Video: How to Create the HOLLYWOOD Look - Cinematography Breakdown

What do Roger Deakins, Greg Frazier, and other famous cinematographers all have in common?
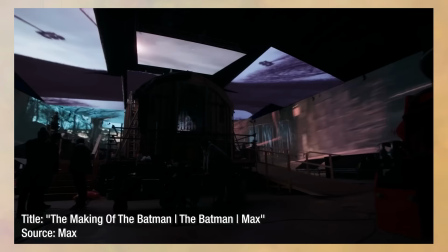[0:09]
Sure, they are all world-renowned cinematographers, and yes, they have access to the biggest and best budget when it comes to Hollywood movies.
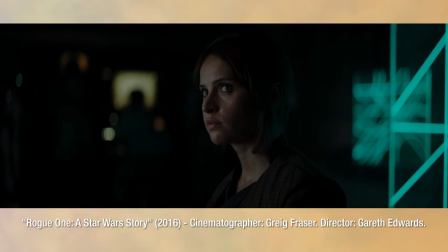[0:16]
But what I'm actually talking about is the one technique they all use to achieve the best-looking images when it comes to the films they shoot. And this technique is soft, motivated lighting. In this video, I'm going to show you exactly how you can execute on this technique by going over a narrative commercial that we tried to achieve the movie-like look.
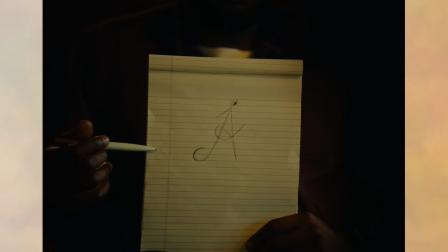[0:34]
This can be associated with camera movements, set builds, VFX, and so much more, but the main key ingredient is lighting and how cinematographers shape their light. I'm going to break up this breakdown into different sections, and I can guarantee you'll start seeing lighting in a whole different way.
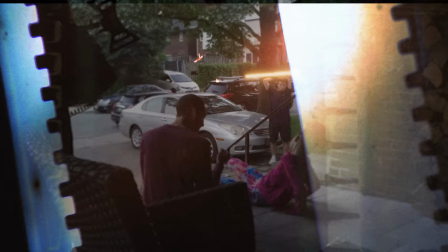[0:48]
The first thing I want to start with is backlighting and establishing a general lighting position as well as contrast.
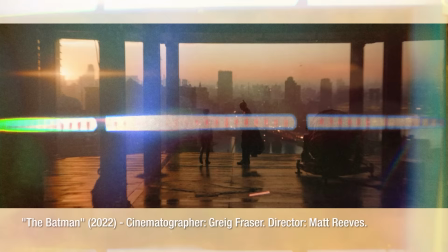[0:53]
Hollywood cinematographers generally position their lighting behind their subject or just off to the side to establish a strong backlight and contrast in their subject.
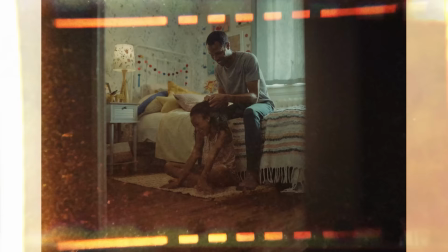[1:01]
This is also associated with the term that everybody loves to use, which is cinematic lighting. But there are certain feelings associated with films, and it's the elevated realness of it all.
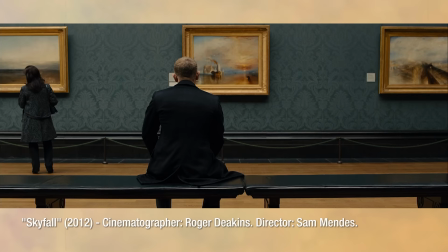[1:09]
It doesn't feel necessarily commercial with low contrast ratios across the subject, but it feels more naturalistic and characteristic. Now we're going to dive into a short narrative commercial that we shot, and I'm going to go over some lighting diagrams as well as my pre-production process as a cinematographer.
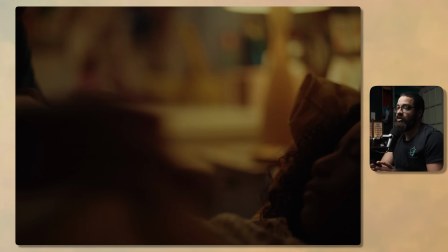[1:26]
I'm super excited to go into this breakdown because this was a big commercial for myself in terms of
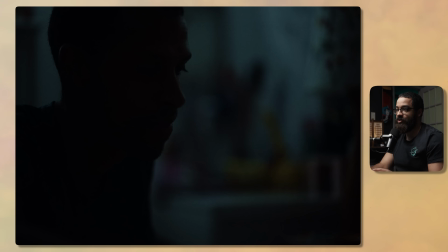[1:31]
defining myself as a cinematographer and stepping away from the normal commercial pieces that I usually shoot.
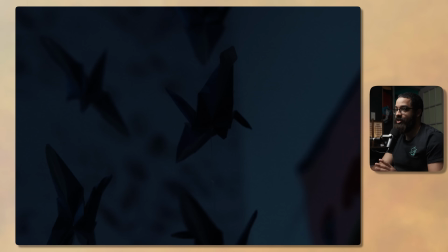[1:36]
I shoot a lot of flashy things but this is my first time that I was really trusted in terms of creating a narrative commercial that is past the one to two minute marks.
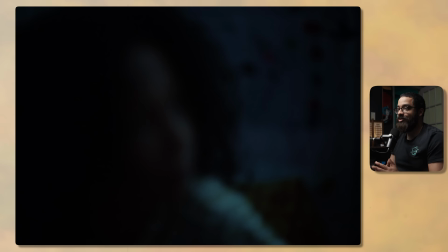[1:45]
This is supposed to be very intentional, scenes are supposed to match and there's a lot of things that you have to really play
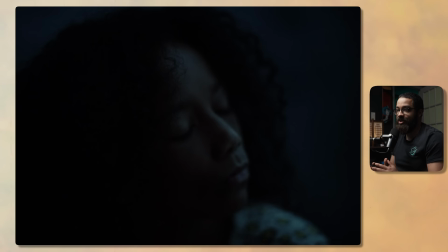[1:51]
in terms of scenes making sense and lighting continuity and everything like that.
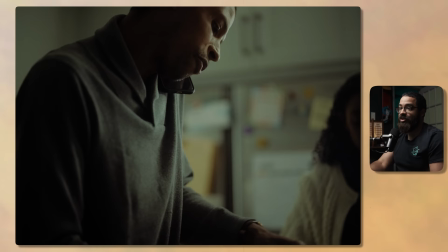[1:56]
So this was a lot of work for myself in terms of taking another step in terms of my cinematography journey and I'm really excited to
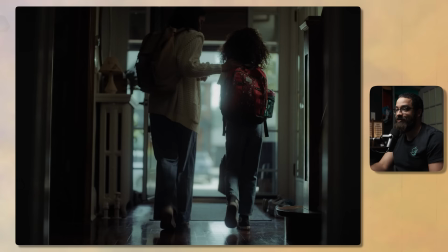[2:02]
share with you guys a lot of things that I learned in terms of making a narrative piece and making something look more film-like.
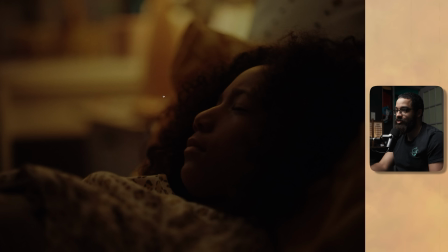[2:09]
So this is the first scene of the piece that we're going to be looking into. There are a bunch of intercuts before this in terms of what the details around of her room and just establishing that she has a really good relationship with her father.
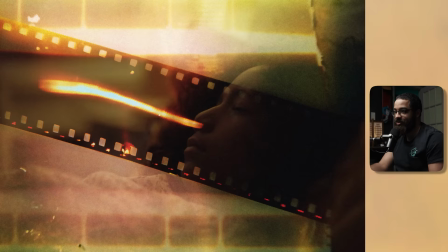[2:19]
We like to call the hero shot of the piece this is what everybody was excited about in terms of how everything looked and this is again to
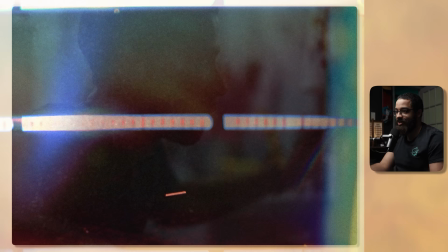[2:26]
make everything feel as natural as possible this is supposed to be early morning she likes to sleep with her light in and then her dad comes
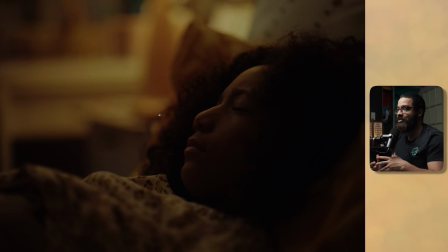[2:32]
in turns off her light supposed to show that this connection between the father and daughter as well as that the dad is on that early
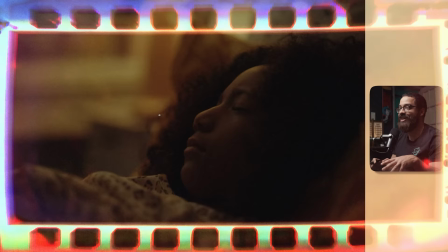[2:39]
morning grind so this could be very difficult to pull off in terms of having enough level to make sure that it feels like night as well as placing
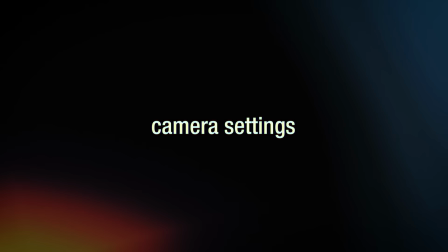[2:46]
your sources in the correct manner so before we even get into the breakdown i'd like to go over some camera settings as well as exactly what focal length that shot this on.
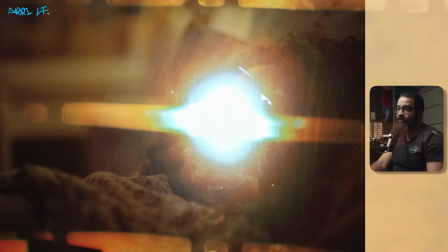[2:56]
So this was shot on the Ari Mini LF.
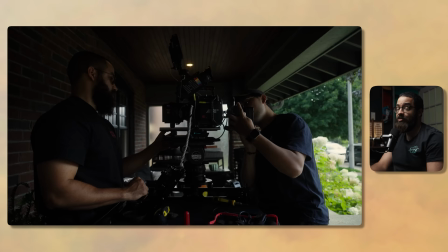[2:59]
This is a very famous camera in terms of a lot of people were using this on Hollywood sets because of its size, but it's mainly geared towards commercial look.
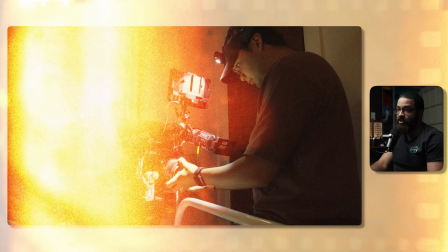[3:07]
And then the lenses that we shot this on were the Zeiss Supreme Primes. And in this specific scene, I was shooting on an 85 millimeter.
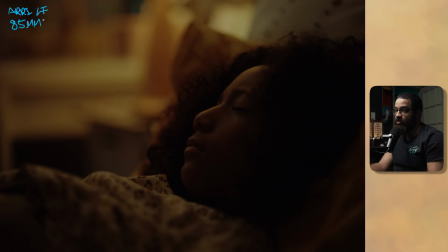[3:13]
So again, a big conversation I had with the directors in terms of how this is supposed to feel. We're supposed to be a fly in the wall and we're supposed to be watching. So everything that I was shooting this on in terms of getting like tights and even these medium shots which are supposed to be my like wide
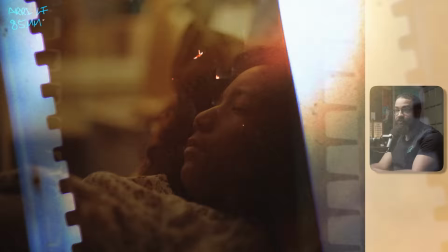[3:28]
establishing shots we're shooting on like 50 and above so we had like a 50 and 85 and a 135 we had the full kit just in case
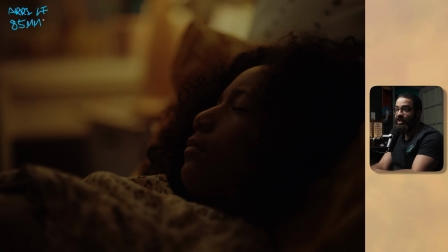[3:35]
that we had to break it up but again i was really backed up and this is what you'll see on a lot of films that we're
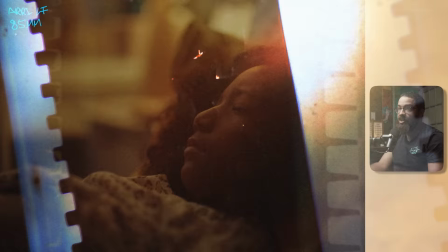[3:42]
watching we don't want to be in there like a commercial but we want to have that watching feel this is supposed to feel very early morning so
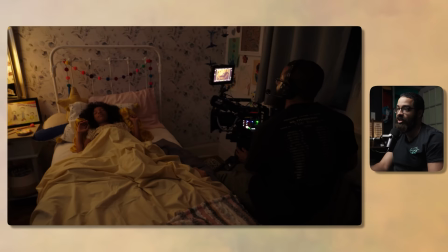[3:48]
i changed my camera's white balance to 4400 Kelvin just to push some blue into the shadows and you'll see in the next shot why exactly did that.
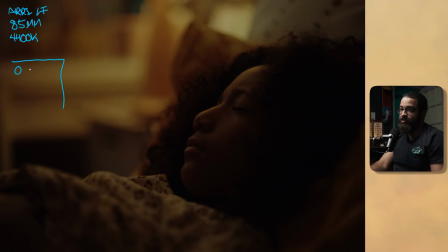[3:57]
So if we were to draw a top-down angle of what we're actually looking at in the room we have the nightstand here her bed here and then myself I'm sitting about around here with the camera and then behind me is a window just to give you some because some context and so
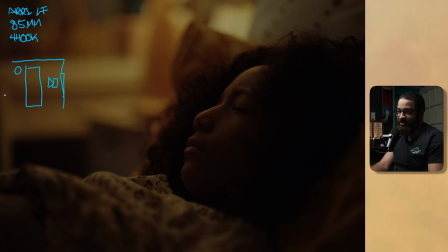[4:16]
some of the next shots that we're going to be looking in. So obviously if this was a realistic room the bed would be up against the corner then she would have a lot more room to play there we'll see that in later scenes but this is just to get that angle that we're looking for so I could actually backlight my subject so we have
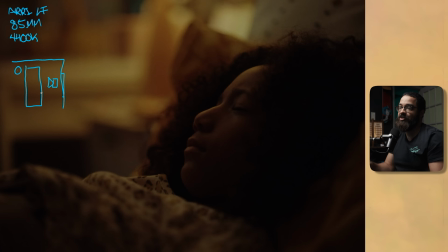[4:29]
our little lamp there and then we also have another fixture in play but again we're going for that watching feel and then slow pans and tilts
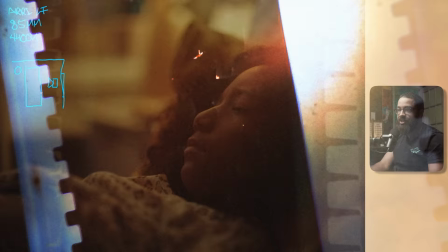[4:37]
in terms of making this feel very moving and touching we don't want anything jerky we don't want anything like that so I was on a video 20
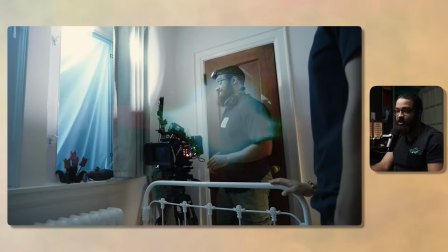[4:44]
which is like a heavy duty tripod and it's easy to move around. It wasn't anything like an O'Connor, but it really got the job done in terms of getting those fluid movements.
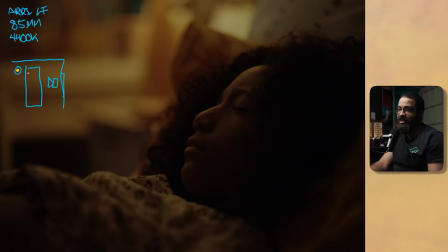[4:51]
So the next thing that we can start talking about is lighting and then where I positioned it. So we just have a simple lampshade here.
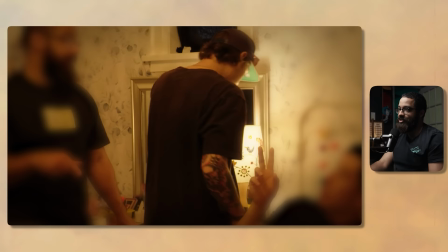[4:57]
And then my main talent is in this bed here. And then this light is providing the main form of contrast that you can see going on here.
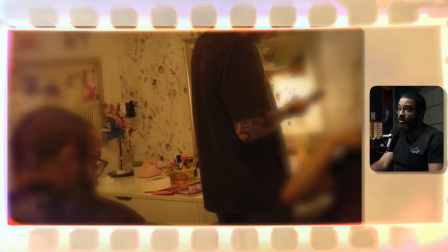[5:04]
So this is a B7C bulb. And then we had this roughly set at like 10% super low.
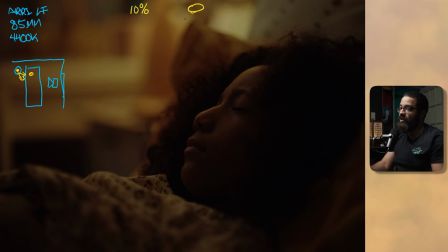[5:10]
And then we had a lampshade on top of that too. So that was like diffusing it and also of shaping the light downwards, but also spilling onto her, giving us these nice highlights and everything into the face that we're looking for. So this is just going into positioning and what a lot of famous cinematographers do in terms of their subjects and where they like to place the light.
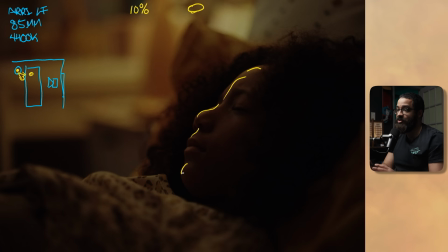[5:28]
We're always going to like to backlight it. If I was on the other side, having this interaction happen, it would be super flat because we would be on the light side of the subject. I always try to get on the dark side, no matter what. And that would happen due to cheating up the bed and shaping this as well.
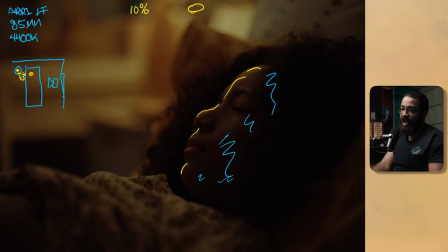[5:42]
So we get nice contrast into her shadows, but the problem is if we just had this light and you can see in terms of the levels of highlight as well as the color that there are some highlights here and that is basically my ambient tone in the room.
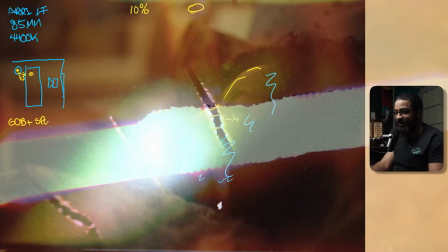[5:56]
So to achieve that, I used my favorite fixture of all time,
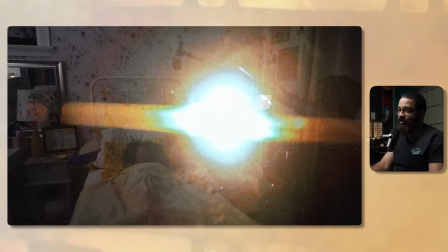[6:01]
which if you guys are long viewers of the channel, you know, and this is a Nanlite 60B plus a spotlight attachment.
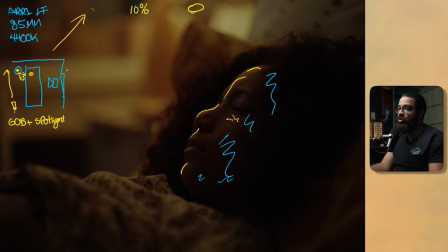[6:07]
So spot and that is shooting up at the ceiling. So if I made another diagram, not really on the side, but if I showed you that lighting direction, it is here. And this is set to a more cooler tone. And this was set around 6,000 Kelvin. So this is providing my room tone as well as to make sure that it's that midnight feel.
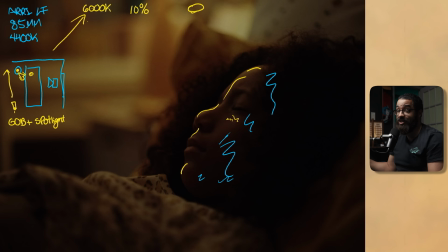[6:26]
If I set my white balance to 4,400 Kelvin, anything that's daylight and everything that's even blue, like 6,000 Kelvin will even feel more blue. A lot of these midnight scenes that I did a lot of research on that you basically have this big soft overhead light that is biased off to the corner as well.
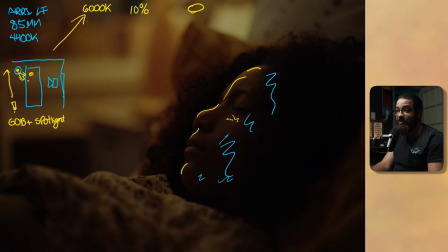[6:41]
So to maintain that actual shadow side and the ambient room tone not really messing up anything I had that spotlight bounce up into the corner and into the ceiling of the room so then it would bounce back here and this is giving me my ambient tone that you can see on the shadow
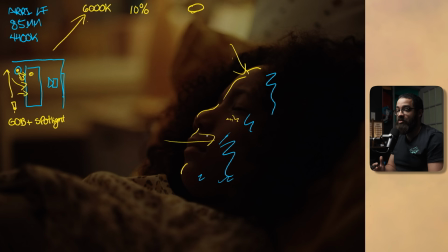[6:57]
side of her face. I didn't want going this to completely darkness because it would feel weird and be super contrasty and then would probably crush my blacks.
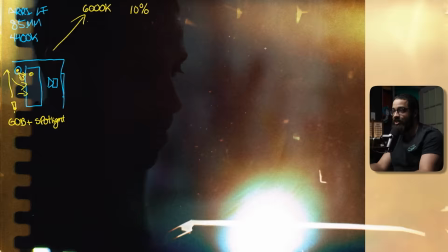[7:04]
So that's exactly what I did in this scene. So this is the continuation of the scene. I just have the diagrams and everything still here just to show you guys exactly what's happening.
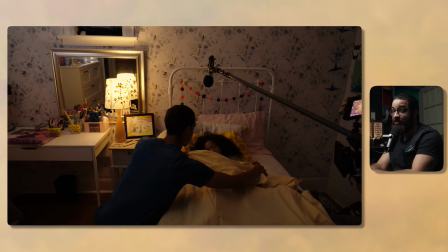[7:12]
And this is me panning the camera left as well as tilting up in terms of the dad's action. Now, if this was more realistic in terms of having no light, this would be completely black and we would have no information.
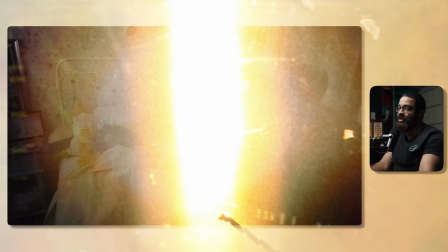[7:22]
But with anything cinema, it's all about shooting your light and shooting your camera angles in terms of making this more realistic.
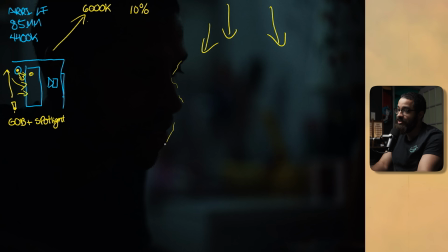[7:27]
So that you can see now this bounce light acting as my ambient tone, as well as giving some highlight back to his face and lifting up here. This was severely pushed back in post and nothing is really clipping here in terms of having no information.
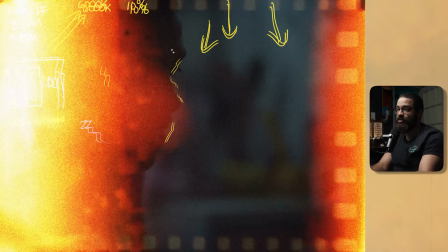[7:41]
We still have a little bit of information, but it's supposed to feel like this really early morning tone.
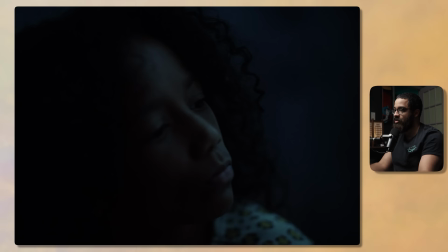[7:46]
And if we go to the next shot in the sequence, the dad says goodnight, turns off the light. And then now she's waking up to see what's going on because she hears something outside.